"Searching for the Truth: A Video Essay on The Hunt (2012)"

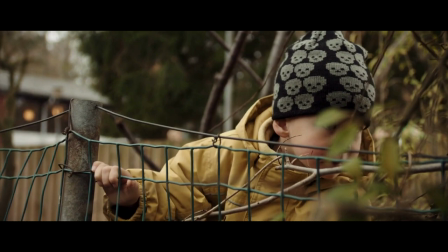During autumn or fall, the vibrant color of the leaves and surrounding areas are emphasized.
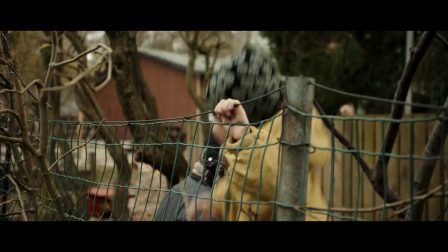These were happier times in Lucas's life, but also the beginning of his fall.
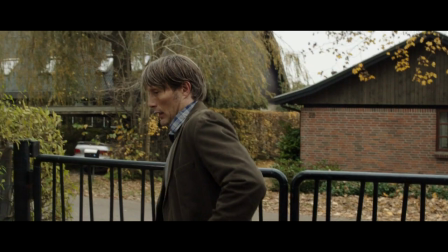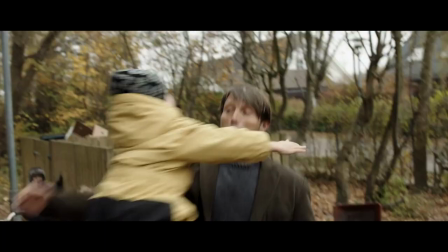Der vist noget galt her. Hvor det der til?
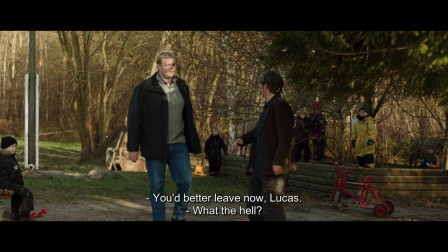Er du alene?
Lucas gets fired due to alleged child sexual abuse, and most of the townsfolk believe it.
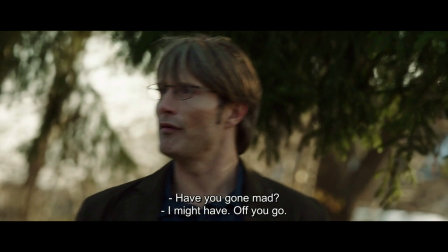Nu er det nok. Hvad fanden laver du? Vi tror ikke mere at tale om nogensinde. Kom så. Er du vanvittig eller?
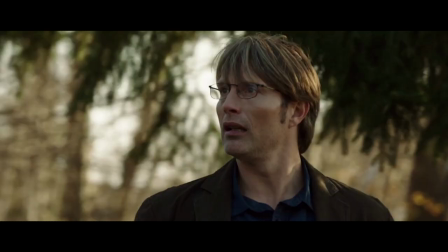Ja, det kan godt være. Kom så. Afsted med dig. Kom nu, Lucas.
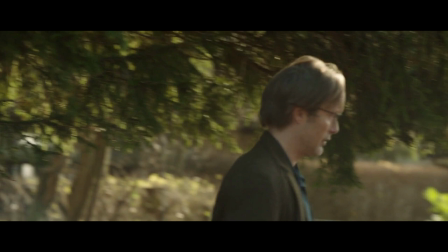Gå.
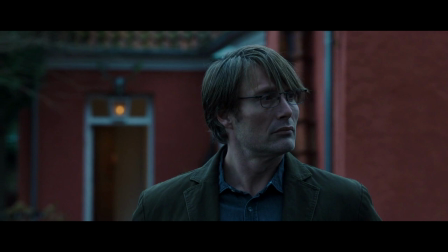During winter, the cold and bleakness of the surroundings are mirrored with the situation Lucas is in.
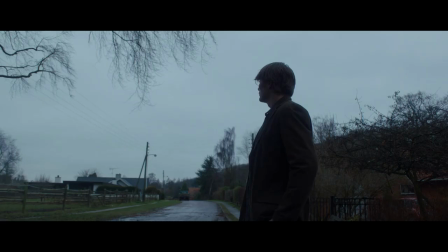That is, when both Lucas and his son are being ostracized by society,
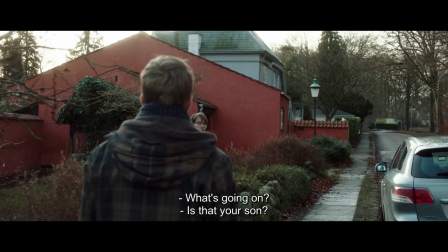culminating when he is finally arrested.
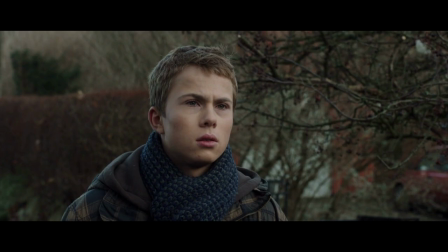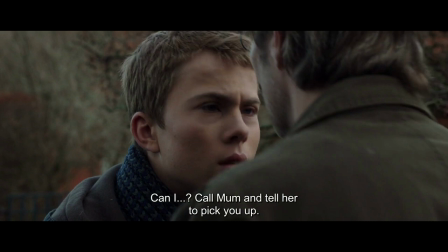Maybe. Skal jeg gå ind og ringe til mor, og så sige, hun skal komme og hente dig, ikke?
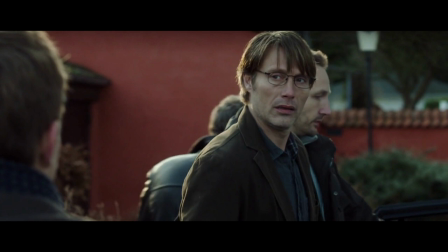Jeg er blevet afsted, jeg skal lige med her.
The metaphoric hunt, then, is passed on to the son.
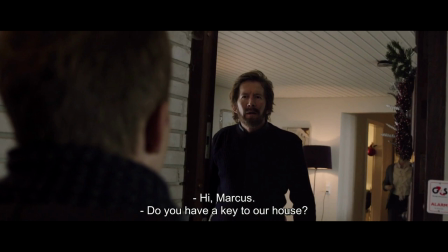Hej. Hej, Marcus. Du har ikke nøgle over til os, vel?
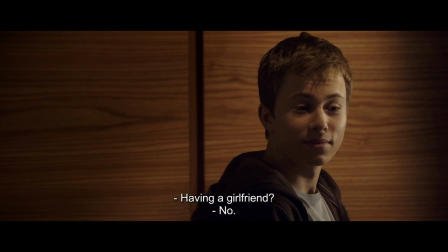Then back to the father, both trying their best to survive against the brutality of an unforgiving society.
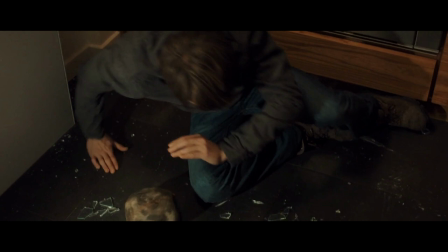Noget med en, der hedder Jasmin? Nej, det er over et år siden, mand.
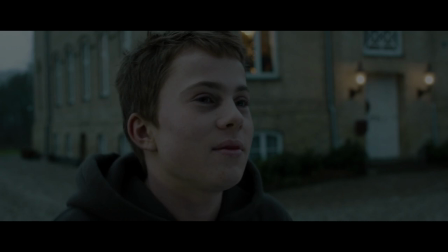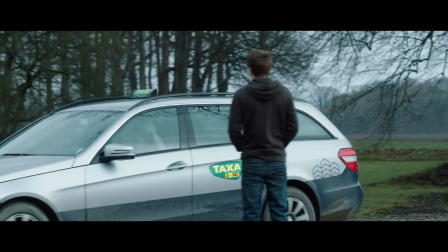While his case was dismissed due to insufficient evidence, society continues to resent him.
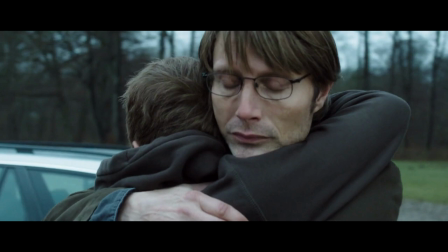In the end, a year later, during fall once again,
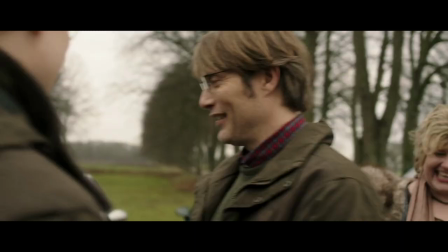it seems that society has forgiven his transgressions.
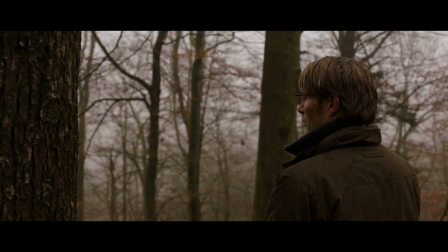But then, during his annual hunt, the final scene of the film, someone attempts to kill him.
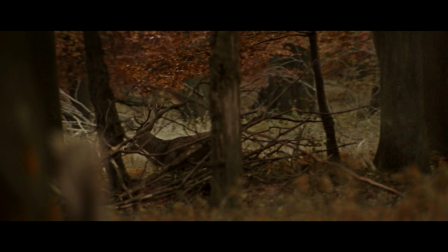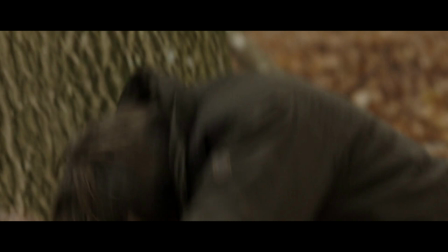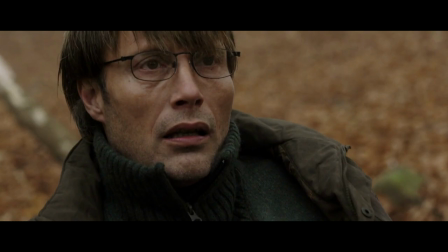This signifies that the cycle of the hunt is not over, and the stigma remains.
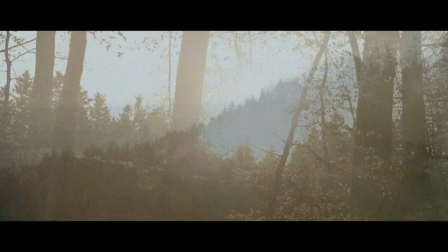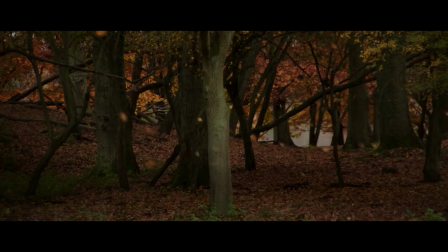The cinematography throughout the film, while beautiful, contrasts the otherwise grim reality that the film is trying to portray.
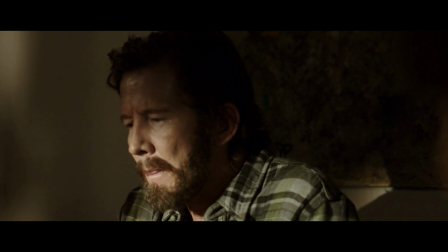Similarly, the film does its best to convey emotions through the characters' facial expressions.
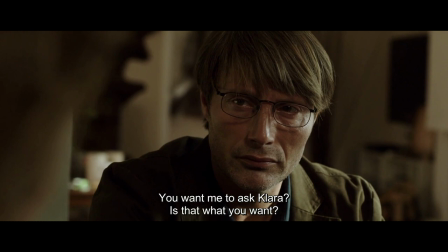There are a lot of close-up scenes on their faces,
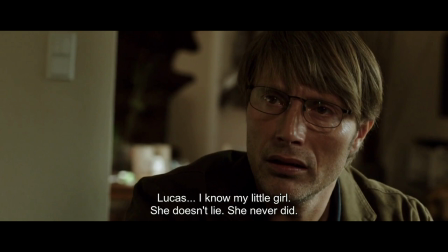the quality of which truly gives us an idea of what the characters are feeling at that time.
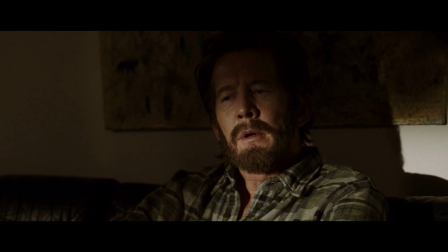Lucas, jeg kender min lille pige, og hun lyver ikke, og det har hun aldrig nogensinde gjort.
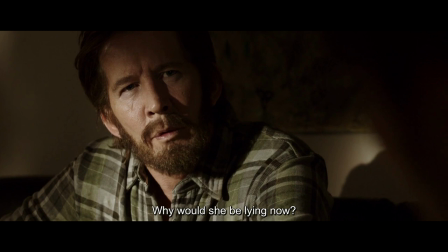Så hvorfor skulle hun lyve nu?
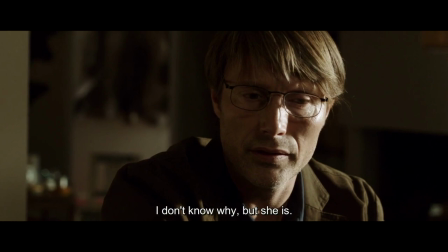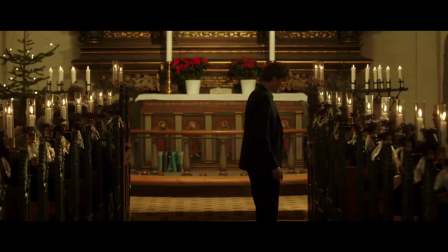In the church scene, you can see the internal struggle that Lucas is going through,
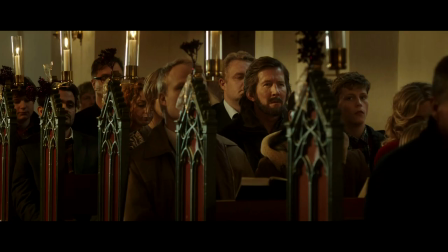knowing that all eyes are on him, and that everyone believes the false accusations against him.
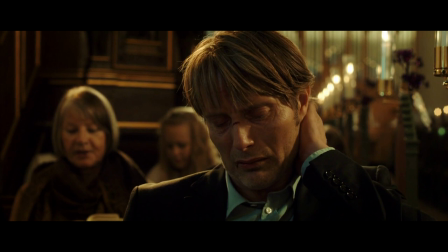The clawing of his face expresses the distress and anxiety within Lucas's mind.
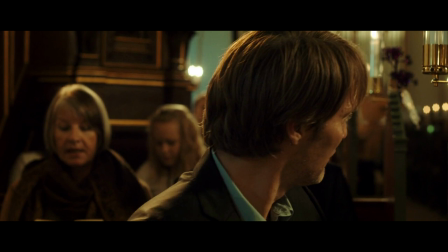Here, Theo is also seen struggling with Lucas's presence in the church.
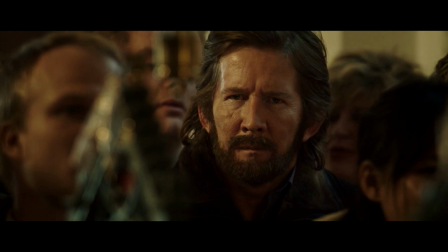We see Theo having his breakthrough moment,
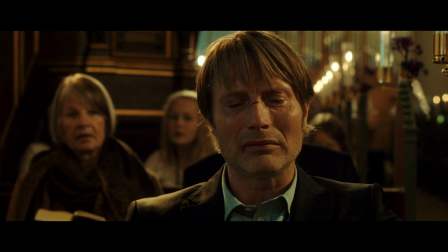knowing in his heart that his best friend had not committed the heinous act that he had been accused of.
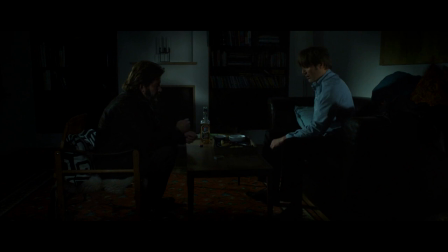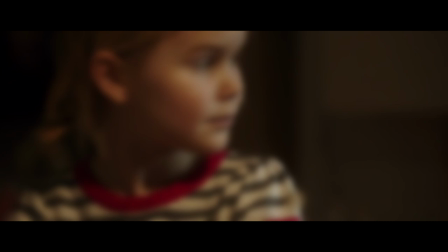The presence of church music in two crucial scenes mirror the hypocrisy of the townspeople.
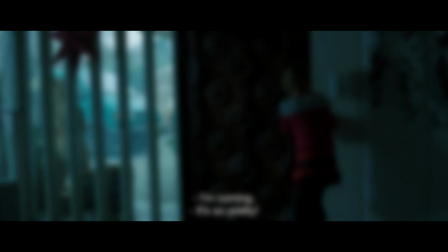The first time it's played is when innocent Clara is enjoying the winter,
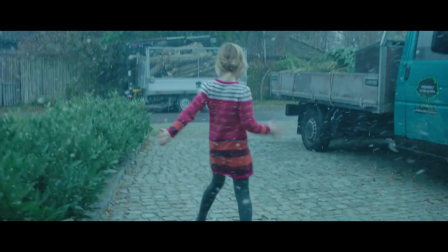which mirrors how the townsfolk should act as a religious, tight-knit community,
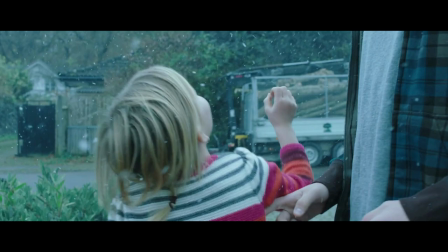innocent in spirit and forgiving of other people.
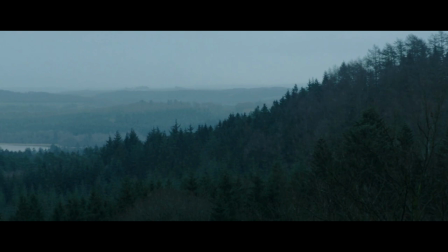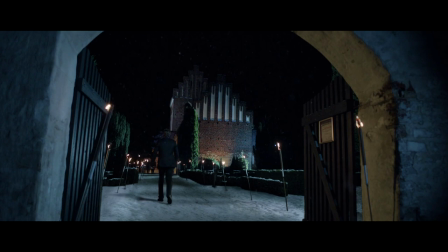This hypocrisy is shown the second time church music is played, during the climax of the film, when Lucas,
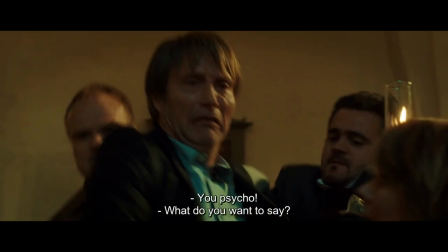tired of all the physical and emotional trauma inflicted, snaps inside the church.
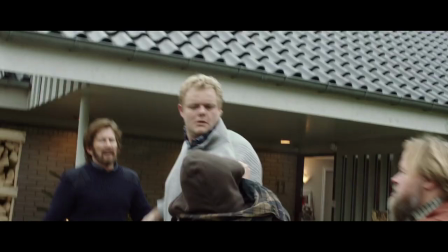They killed his dog, beat up his son, beat him up, and ruined his life.
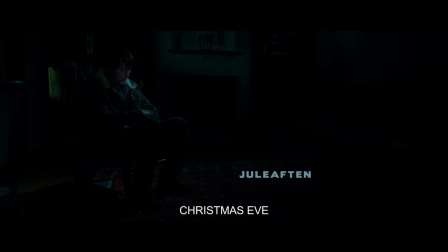The use and editing of this sound is brilliant, as it conditions the audience into feeling for Lucas and all his struggles.
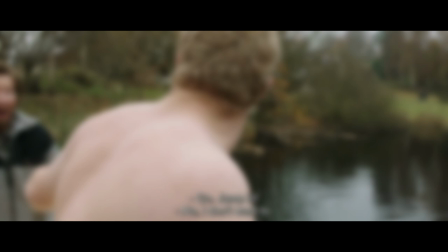Despite the essentially universal agreement about the presumption of innocence, people tend to presume otherwise,
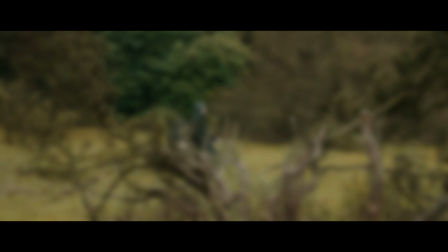especially on topics that involve the maltreatment of an inferior or helpless victim, such as women and children.
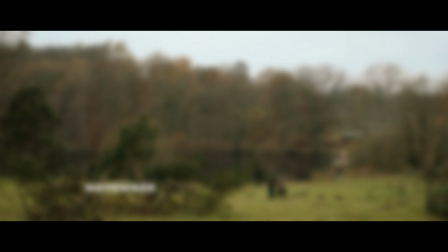It seems that people are incapable of consistently aligning with what needs to happen with what we actually do.
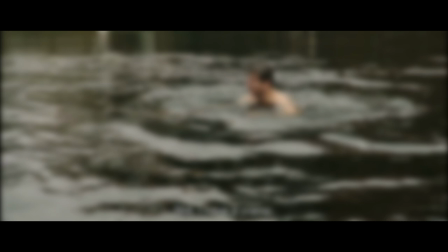Why is this? Evolutionary psychology tells us that people are born with behaviors and
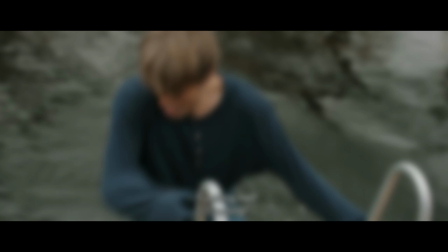patterns of feelings that fit with the current conditions of human society.
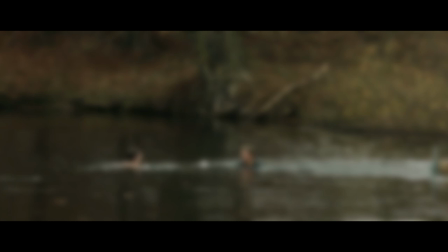But what was adaptive then might be profoundly maladaptive today.
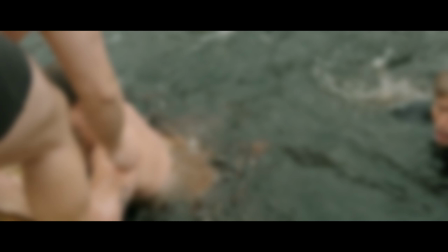Perhaps it was adaptive in those small bands of hunter-gatherers to join the crowd,
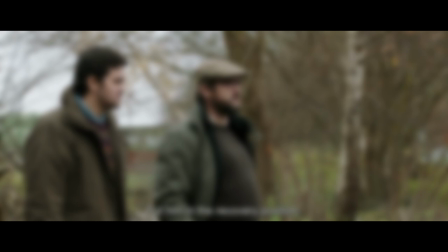To protect those who look like they cannot protect themselves. To believe in a victim's testimonies.
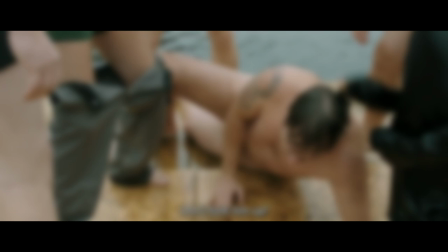But as shown in the movie, the majority does not dictate what is right.
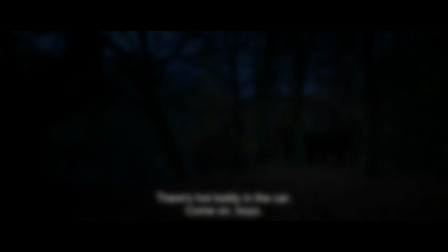The innocent can be wrong, and both men and women are capable of doing great good and even greater evil. For the townsmen in the movie, the truth was largely incomprehensible,
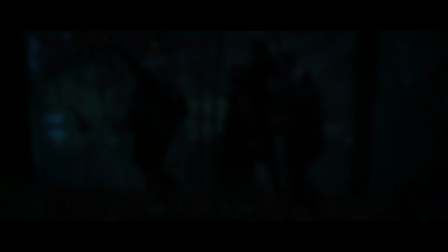especially when this same truth was not what they had expected.
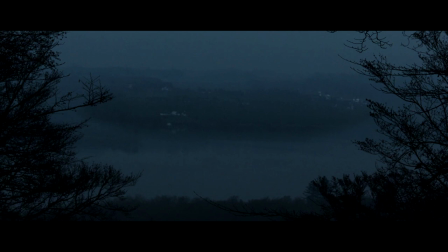When truth threatens our expectations, it is truth we usually sacrifice, often along with those who side with it.